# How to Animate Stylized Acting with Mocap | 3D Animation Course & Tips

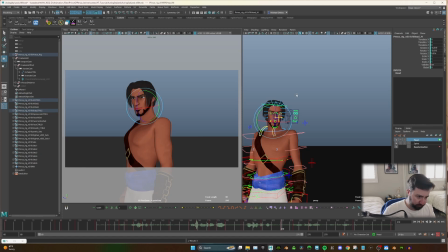1795s
So this, if he's looking out in the side of his,
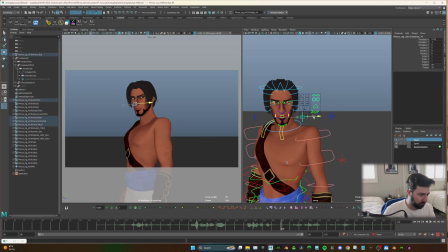1801s
side of his eyes, like this, it's going to be pretty powerful. That's just something that I'm anticipating on.
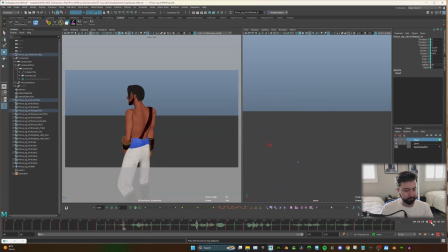1819s And I think the I cannot let that happen. Those things out there?
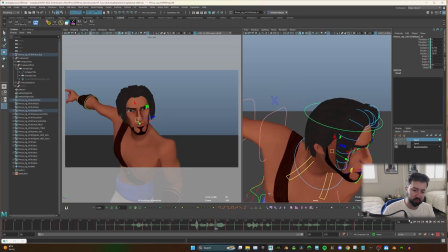1824s
He's speaking really direct the whole time on the things that he knows and the thing that he's confident on. But when he's not confident, you should look away.
Like, those things out there, they're gonna get you. And I can't let that happen.
Because that's something that he's not usually saying.
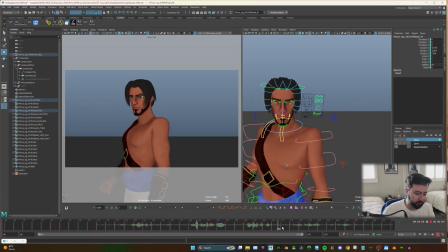1843s
So let's build that in. So he's looking at the side of his eyes, right? Nice and strong. Just gonna.
And
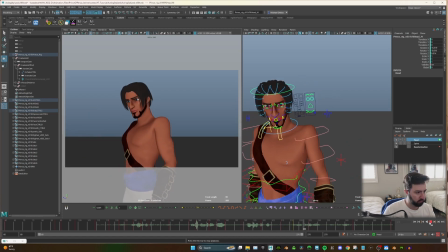1867s I cannot let that happen. Get you. And I cannot let that happen.
I think he's just rotating his head a little too much, but I like this kind of motion, and he could be, again, just looking away.
And
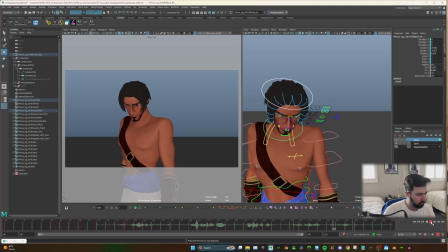1888s I cannot let that happen. You gotta get out of here. Those things out there, they're gonna get you. And I cannot let that happen.
I'm gonna bring his head up because we want to see the eyes. So it probably was just a little too much there.
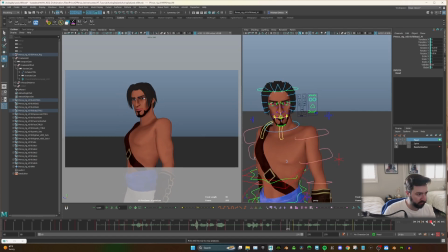1909s
I think this is the right idea.
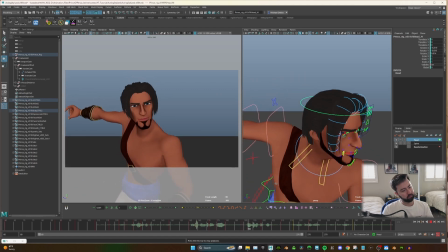1915s You gotta get out of here. Those things out there, they're gonna get you. And I cannot let that happen. You gotta get out of here. Those things out there, they're gonna get you. And I cannot let that happen.
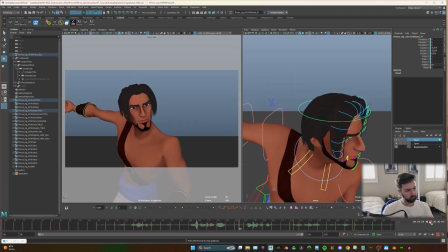1932s You gotta get out of here. Those things out there, they're gonna get you. And I cannot let that happen.
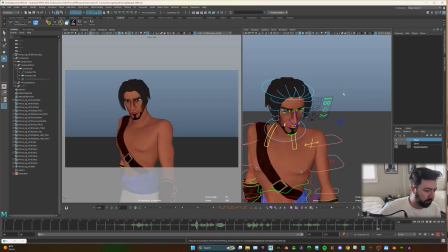1939s
So this is interesting. I think I'm gonna change the camera a little bit now.
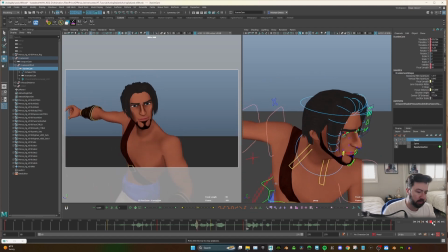1944s
Seeing this, how far we've come, and this kind of story that we've given.
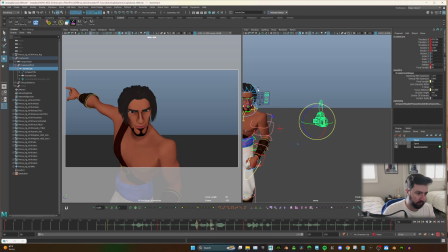1956s
I do love this. This leaning in is so nice.
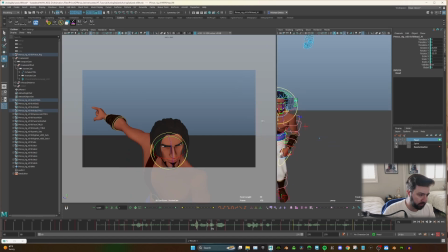1961s
So let's really play with that.
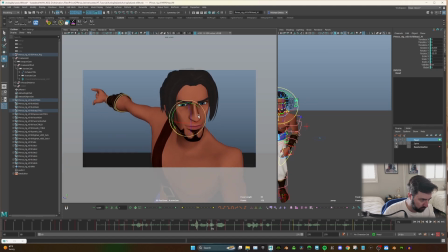Yeah.
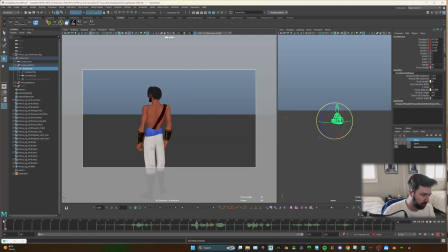1976s
So I'm just going to delete the keys, and that's okay.
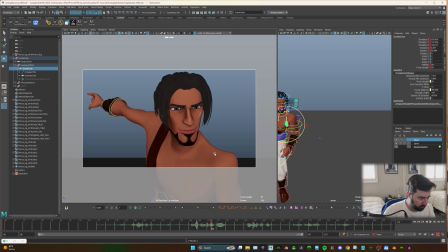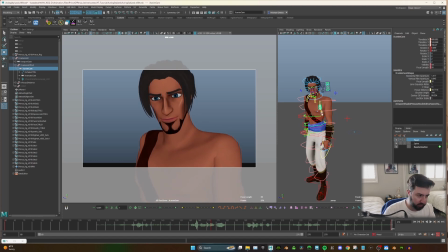1989s
And I really want to do this like kind of little push in and really play, really see the emotion on his face.
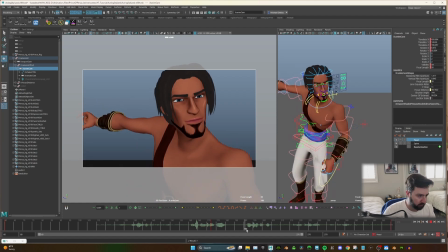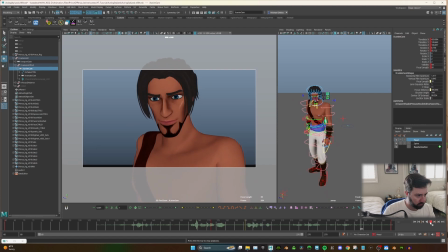2014s They're gonna get you. And I cannot let that happen. They're gonna get you. And I cannot let that happen.
I don't want to ease into it, so I'm going to make it linear, just so we're not speeding up too much into the move.
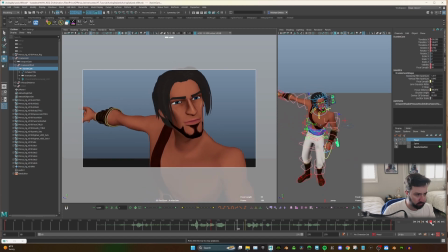2035s You gotta get out of here. Those things out there, they're gonna get you. And I cannot let that happen.
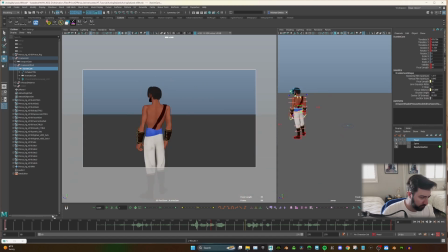2042s
So that's feeling pretty good.